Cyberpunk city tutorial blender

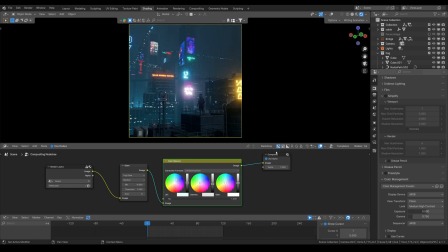You can use it, but film is quite bright, so I just use AGX, and medium high contrast will give us the proper balance in our scene of light and dark.
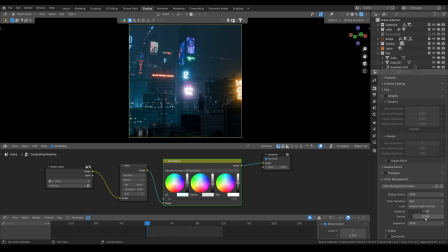And just exposure and gamma, I tweaked it 0.75 for gamma and 0.5 for exposure. If I set it to 1 as they use it, so image will be brighter. So these are my setting, and for the output I just use 2K
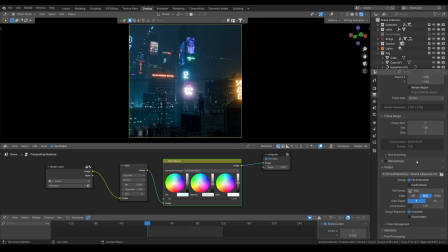with 30 fps and rendered over 20 frames of animation. And I render in PNG sequence because we don't need transparency. So I just use RGB. If we use RGBA without needing a transparency channel, it will just consume more memories.
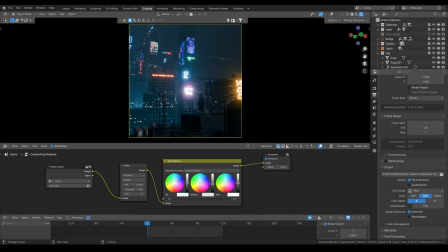That's it. So that's how I did this render.
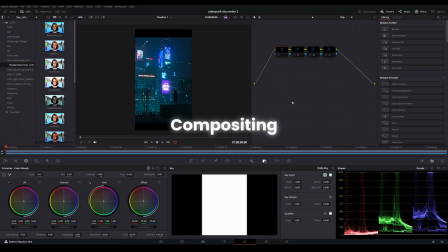So for the compositing part, I actually lost the old project file I have created, so and I only have the node, so I can't show you how the render came out, but you see my viewport,
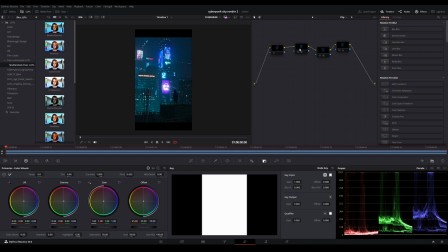you know how it came out. So now I'll show you what I did. First I added the glow. If I can show you this, you can see how much difference it makes. So I added the glow, not on this one, this is the final render after compositing.
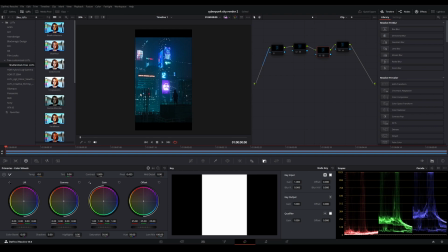So first I added the glow, then I added a natural color boost effect on this one. Okay, so not on this one, but yeah, so it enhances all the colors. And for the end I just decreased the temperature to make it more like cold,
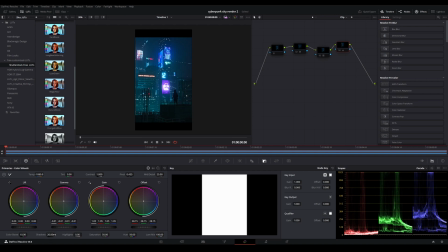and boosted the color, and increased the shadow to brighten the image, also increased some details. And that's it. Played around the wheels till I'm not satisfied.
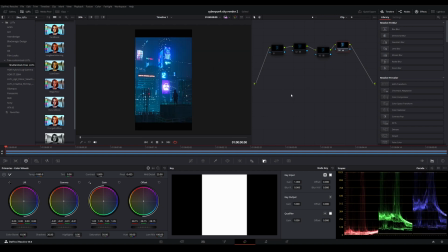So as you can see in this one also, the final image, like this is bringing so much life to the image. But I like the dark mood, so I just kept it minimalistic in the compositing. That's it. So that's how I created this final render.
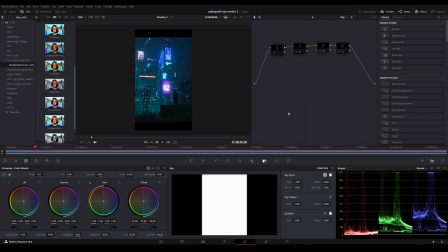Yeah, so thanks for staying for too long and watching this tutorial I made as per your request. I hope you learn something new and apply into your project, and I want to see what you make while after watching this tutorial.
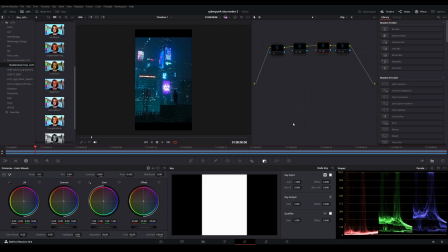So just go get the assets, links are in the description. And if you haven't subscribed to my channel, just go and subscribe. We are about to reach 1000 subscribers. So yeah, that's it, and keep blending.